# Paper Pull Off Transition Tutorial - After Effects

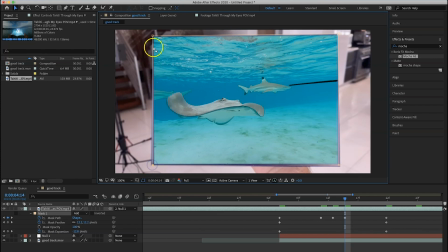[8:25]
I'll speed up this process just so you guys don't have to wait around.
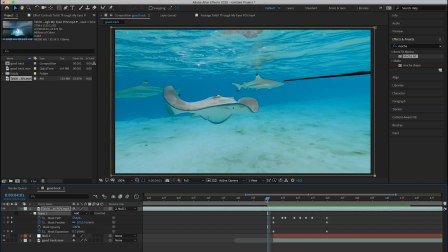[8:33]
Now that I've adjusted the mask, let's see what we got. Perfect. We have a perfect pull off. Now to make this sell just a little bit more, we're gonna add a little effect called cartoon.
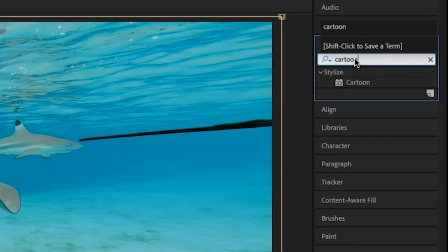[8:44]
So go over here to effects and presets, search for cartoon, click and drag it onto this layer.
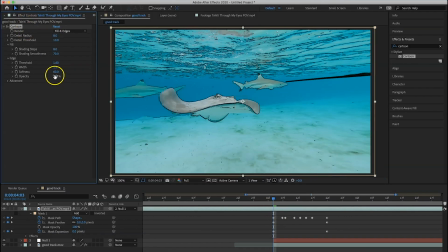[8:51]
Now go to that first keyframe, set the opacity over here to 0, click the keyframe,
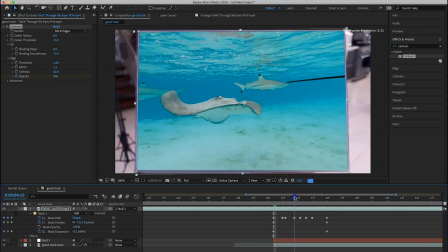[8:57]
and once it completely pulls off right there, I'm gonna set it to 100. Now with cartoon, you can totally mess with these to stylize it how you want it to look.
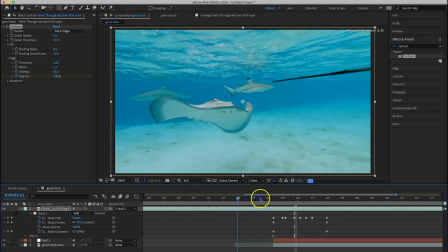[9:08]
But the whole point is, I want it to look like it's playing a normal clip, but as I pull it off, it's a drawing or a painting.
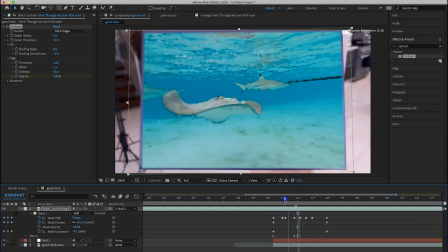[9:15]
So this gives it that stencil feel as if it's a piece of art. So I'm gonna render it now.
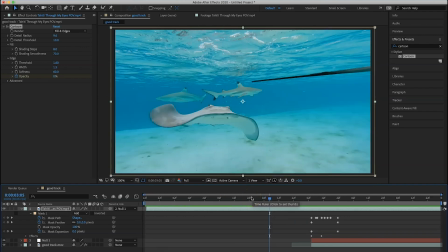[9:20]
All right, so with that rendered, here's our final product.
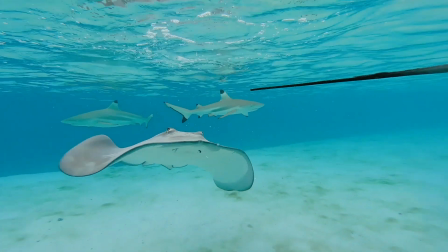So there you have it. That is how you do the pull-off transition. And once you understand this basic fundamental, you'll be able to utilize this in so many creative ways. You've probably seen in some of our videos, we've done some crazy things with the pull-off transition. So make sure you check out Zakeri Video Academy, because every single transition, no matter how complex it is that we've done, We go over it in Zakeri Video Academy. So head over there now, click the link down below to get 7 free videos to check it out.
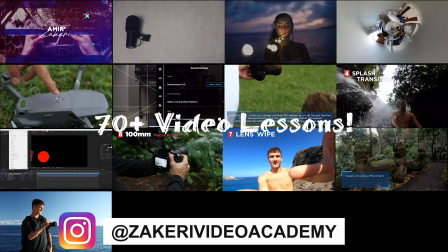[9:59]
We are teaching everything you need to know to take your videos to the next level. See you guys next time. Thanks for watching. Shoo!